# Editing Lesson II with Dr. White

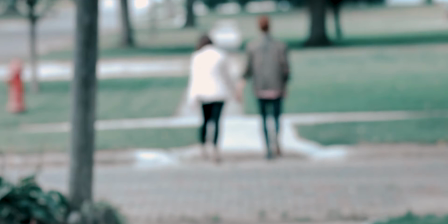[16:46]
So let's back up a little bit, and I'm going to shut the audio off, but we're going to talk a little bit about the quality of editing here.
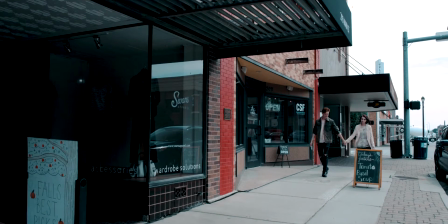[16:52]
This is really good work, and Allie Boyd, who did this, is one of our more talented students.
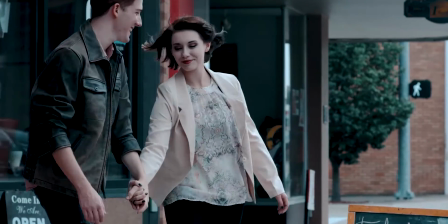[16:58]
So what I'm going to do here is, if we take a look, you're noticing that everything is very in focus.
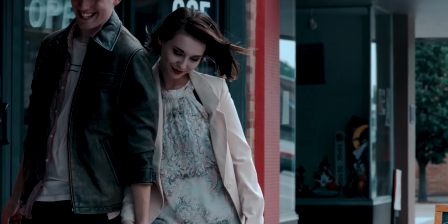[17:02]
This is really, really nice, and this is actually shot with a 50mm cinema lens on a Blackmagic Ursa 4K digital cinema camera, a very, very expensive camera. This is about a $12,000 setup that you're looking at here.
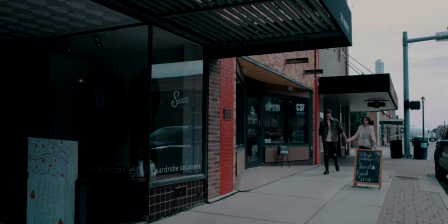[17:17]
So as we press play, you're noticing now there's a change in the lens.
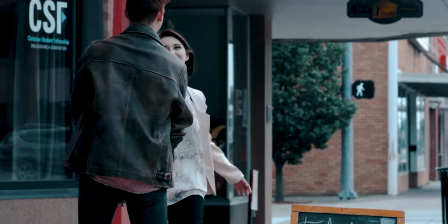[17:24]
This is an 85mm Rokinon lens,
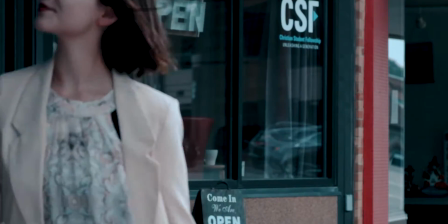[17:27]
and you'll notice that this is out of focus and this is in focus, but you'll notice the feel of this is really fun.
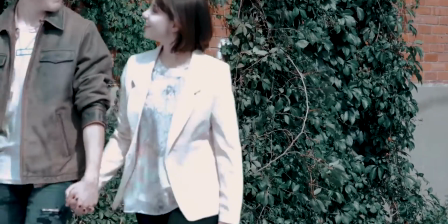[17:35]
These two are dynamite together. They have absolutely no off-screen chemistry at all, but on-screen they're just dazzling, so it's really great.
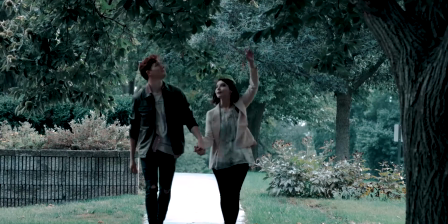[17:42]
So what we're doing here is we've got this great feel, and as this goes,
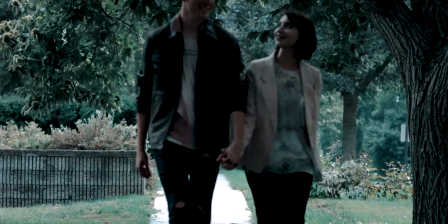[17:49]
what you're seeing here too is this is, again, like a 50mm lens, but you'll notice the use of shadow and the use of light.
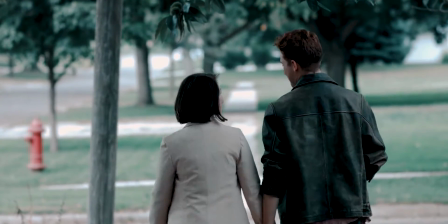[17:56]
This is a little overexposed, but it's supposed to be. And we could have corrected this in the editor, but we chose not to for artistic purposes.
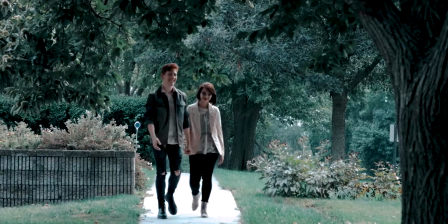[18:04]
So I'm going to go ahead and hit play again. Now here, what you're seeing is, again, a 50mm lens shooting this very wide shot.
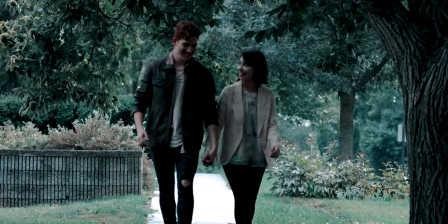[18:13]
You'll notice the different greens and contrasts. So when this was color corrected, all of these different shades of green were very meticulously assembled and put in.
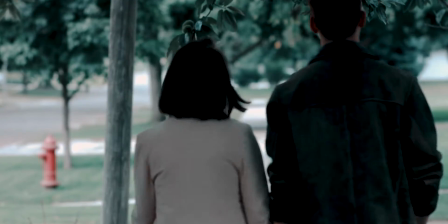[18:22]
It looks really, really great. So as we go through this. And then, of course, he's a ginger, which makes it very difficult to shoot.
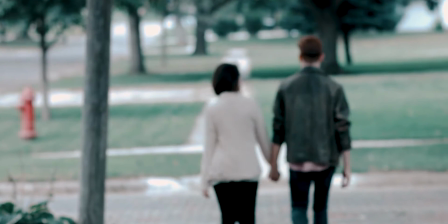[18:30]
But, I mean, I like this. Now, you're noticing that the characters are now out of focus where the background is in focus.
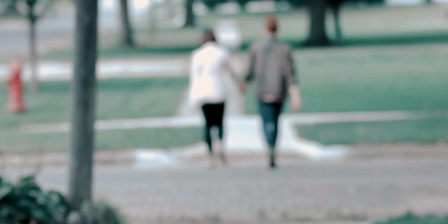[18:37]
This is purposeful because when the edit comes and we change perspective, they'll be out of focus in this perspective change here.
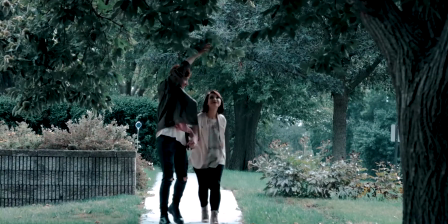[18:47]
And we have a perspective change. Now you notice out of focus again. So now they'll come into focus and then back out of focus to get that feel.
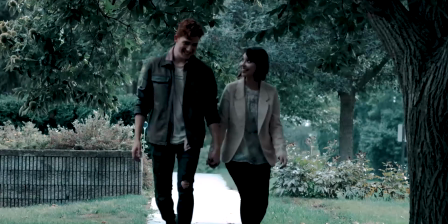[18:54]
A lot of the focusing is part of the dramatic feeling of the editing because this is a romance and it's got to be edited a particular way.
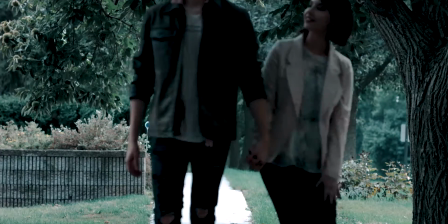[19:02]
But I think from the editing standpoint,
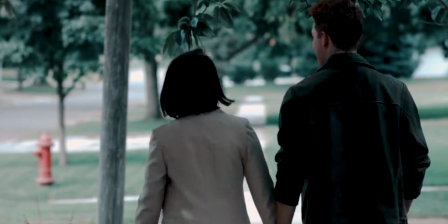[19:04]
the important aspect here is the transition that we have in size.
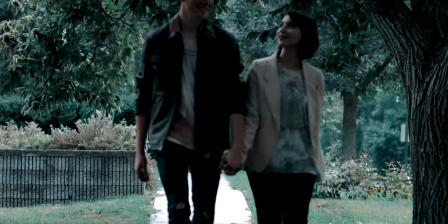[19:12]
So what you're seeing here is you notice how seamless that transition looks.
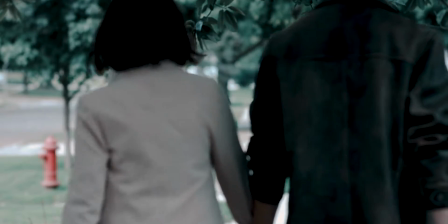[19:16]
Even though we're jumping, you know, a 180-degree line, we're jumping that line to get that perspective.
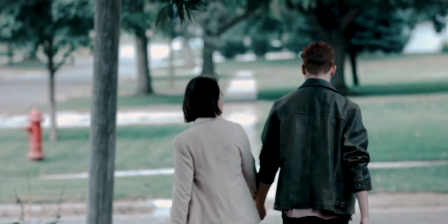[19:22]
It's very different. So when we take a look at this, we're able to go ahead and do that. So I'm going to go ahead and hit play. And you're seeing this as they walk off.
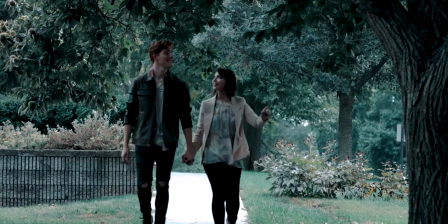[19:30]
Now, you notice they were in focus momentarily, but now everything is out of focus. And this out of focus is purposeful as we kind of go through.
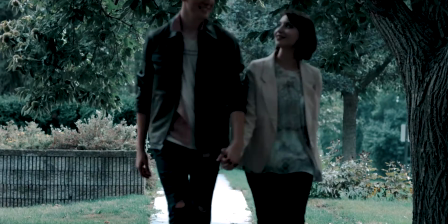[19:38]
It's this so we can actually get what we need from the characters and, you know, get what we need to make this work.
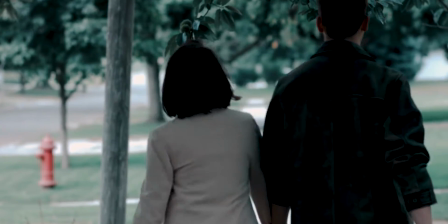[19:44]
And very much looks like an oil painting, you know, maybe an abstract oil painting.
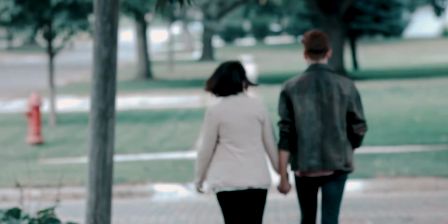[19:48]
This is very common, especially of female producers. Currently, many of the female producer directors are inspired by still art.
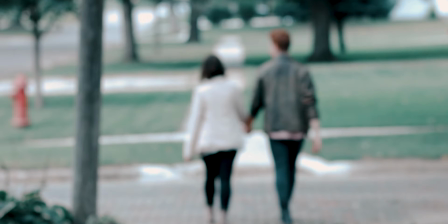[19:55]
And what's happened here is we've taken this moving image and we've been able to go ahead and take it, and by using the editor and using the colorization system, emulated this great scene. This is very inspired by like Lost in Translation by Sofia Coppola and other such works,
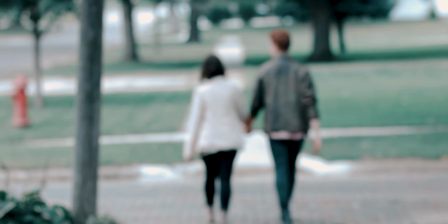[20:12]
which is, you know, very, you know, more of a common thing. So I think what we'll do is today, that's kind of a nice little introduction to that. I'll expand on color a little bit more in the next lecture, but I think for now we're going to do this.
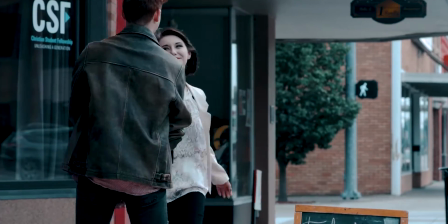[20:25]
So make sure that you're shooting at least some cell phone footage and getting it cut together. And go ahead and render a little video out for me, and I would love to see it.
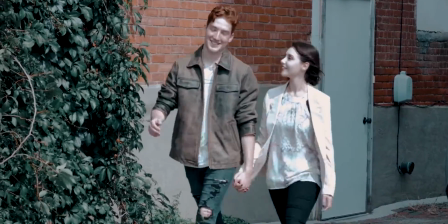[20:31]
So you can, you know, email it or find a way for me to view it. That would be dynamite. Okay? So again, this is Dr. White.
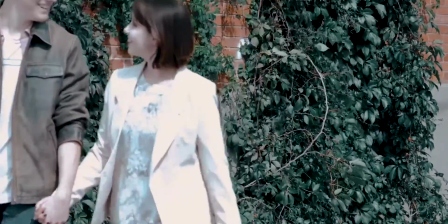[20:37]
I hope things are going great.